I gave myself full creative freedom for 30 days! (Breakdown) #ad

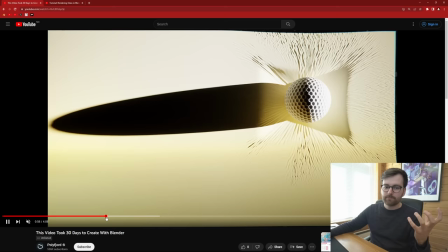480s
It feels very very much Alive. Oh, that's a sneak peek on the next one.
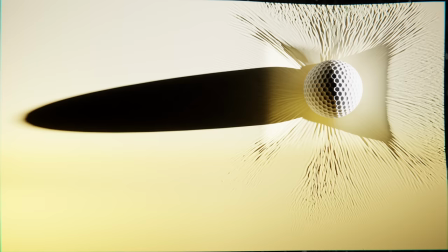487s
Let's have a look at the cloth simulation
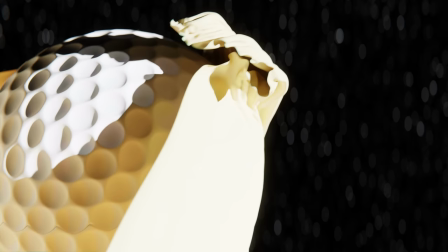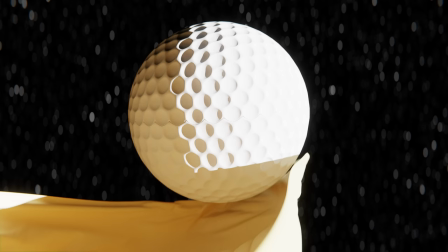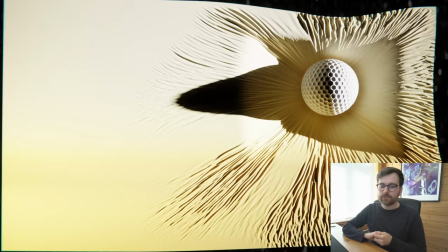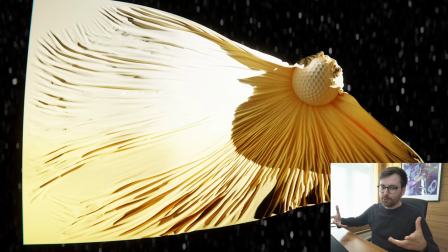510s
So with this sound design, I just really love how this sort of explodes into this slow motion shot.
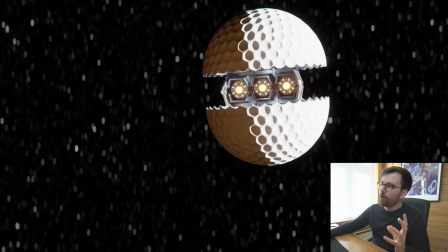516s
And then you got this oval bokeh with some chromatic aberration. I wanted to make this look super warm, and I wasn't really able to get it to be that warm.
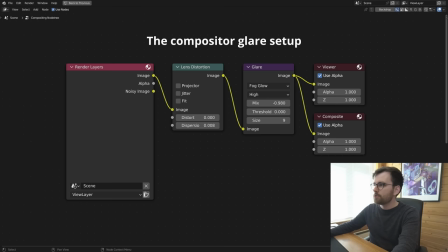525s
This glowing part, I think actually it's just some basic node setup.
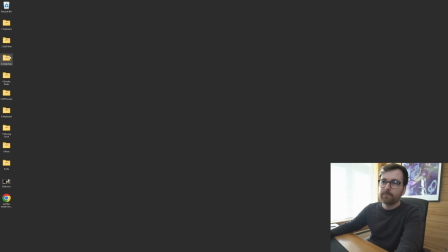530s
Just some basic fog glow and just some really bright lights. So this is the biggest cloth sim I've ever done.
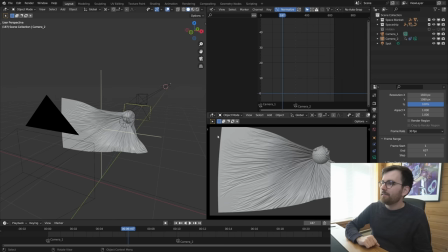535s
It is six gigabytes. That is wild. So I'm not really sure how how responsive this blend file is going to be to work with if it's going to open at all.
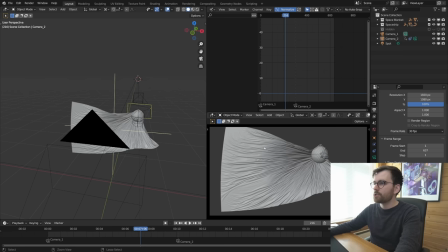543s
Oh, there is Yeah, so this is a cloth simulation.
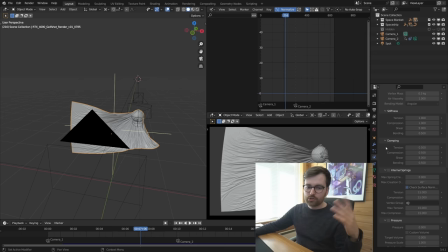547s
This was one of the first scenes I did so I can't really remember the settings So it's all gray now because it's baked but the trick is to just turn off the gravity I just disable gravity and then honestly I feel like turning of gravity is almost cheating when it comes to cloth
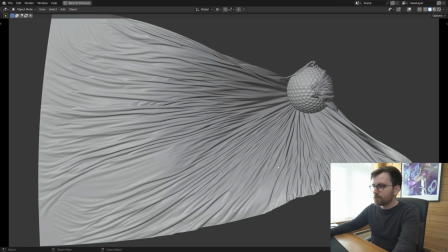561s
simulation because it just looks so Good in like slow motion. And yeah, so let me look at this.
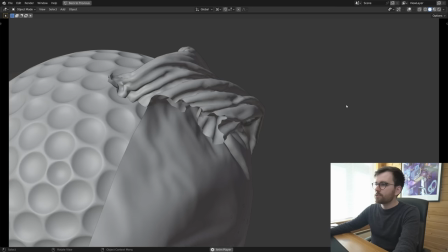566s
I just feel like this looks so good And then there's a camera cut to a close-up.
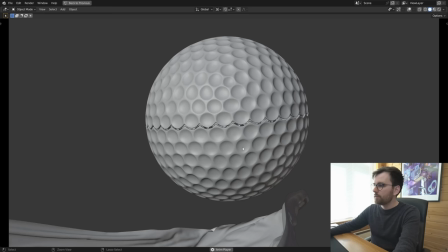572s
And then there's a golf ball, which opens up and turns into this spaceship.
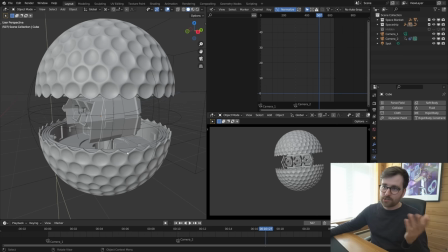579s
So I didn't use any references for the entire art film project.
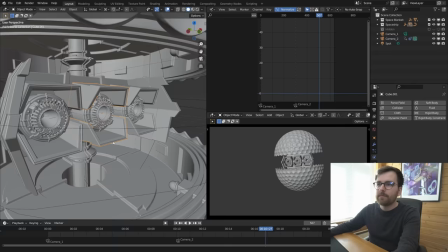582s
I just wanted to see what would come out of my brain if I just threw hours at this project, just work hours, what happens? So this design is probably a little bit inspired by Star Wars.
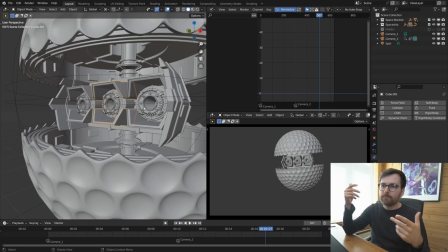593s
I would think it's some combination of a TIE fighter or like this the evil Darth Vader Vehicle which he drives around in
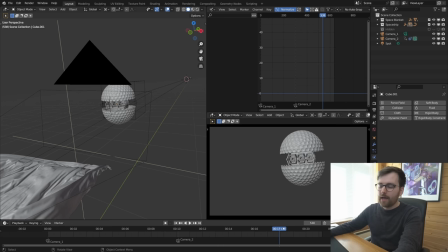601s
and also the planet in the I think it's Star Wars 8 Where it sort of harvests the energy of the Sun of the planet And I tried to recreate that from
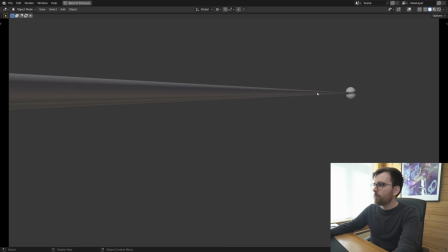609s
memory in this smaller form factor and then we get to the end
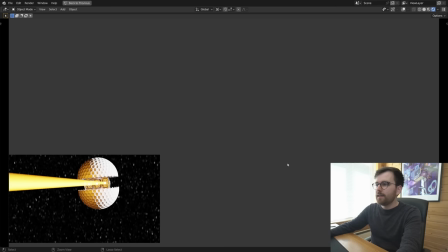613s
Here you can see you got this line, so if we go to This frame here you can see this beam here is
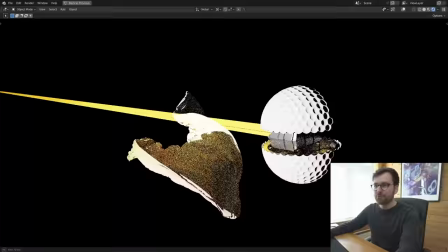623s
It's essentially just just a curve that just shows up and then it just follows it when it goes away Oh,
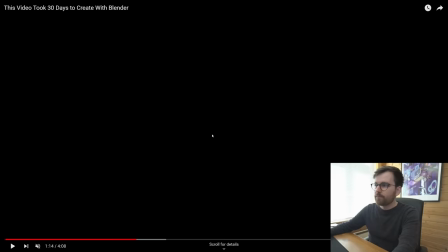629s
and by the way, the texture of this cloth is exactly the same as this
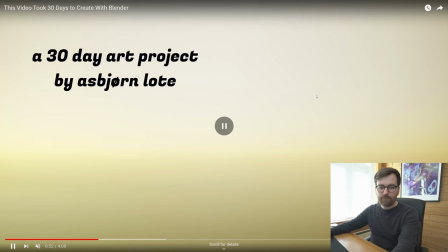634s
So I just took a I rendered a still frame from the last frame of this shot save this as an EXR I think and then it's
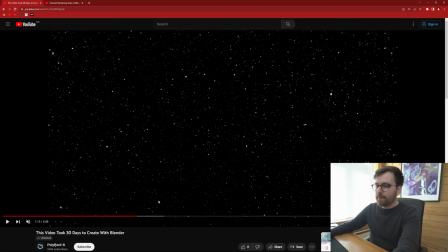642s
just same texture with this exactly the same mapping So that made this sort of trippy animation where we were never leaving.
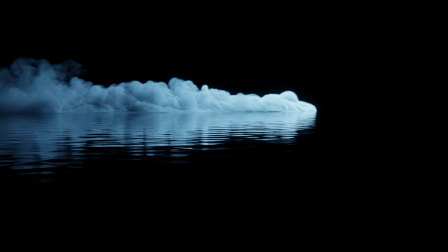651s
Now for something really cool, the smoke simulation guy.
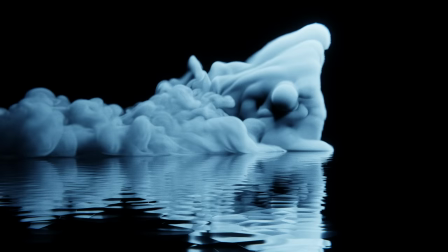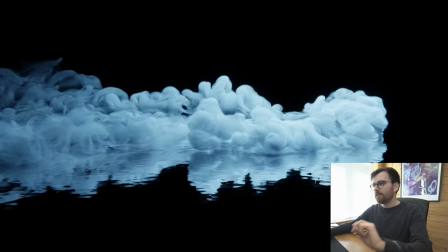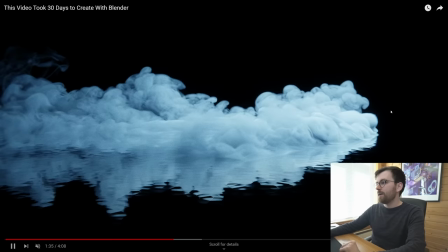673s
I've been working with this smoke simulation character for a few years and it was really cool to visit him again.
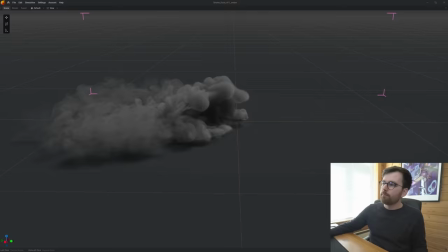679s
And this was also made with Embergen. So this also simulates almost in real time.
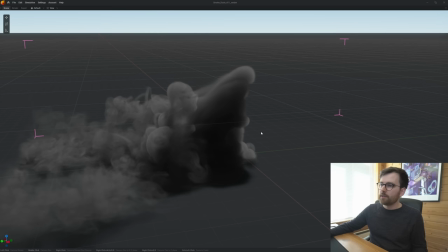682s
I added some wind that comes from this direction, so we could more clearly see the shape of this creature or this person.
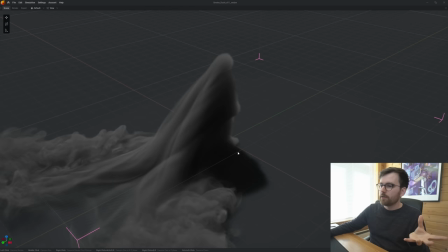690s
If the wind wasn't there, it just went straight down. It was pretty difficult to see that there was a person standing there.
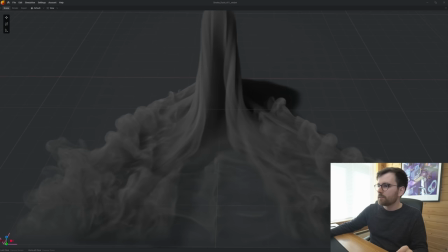696s
Yeah, oh, look at this. Look at how beautiful it is where this smoke just sort of curls around like that.
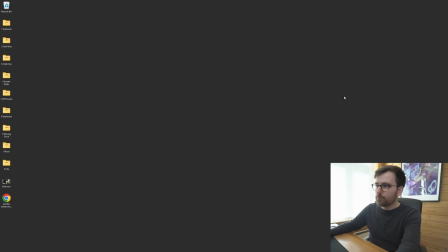702s
That is amazing. Look at that. Same procedure here as in the other one. I exported the VDB sequence into Blender.
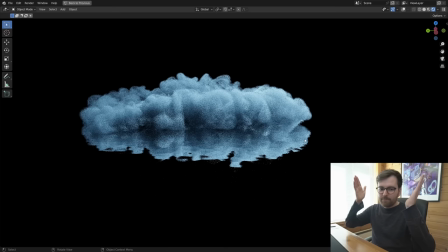709s
So this smoke simulation was 79 gigabytes. This vibe, I just think it's so cool.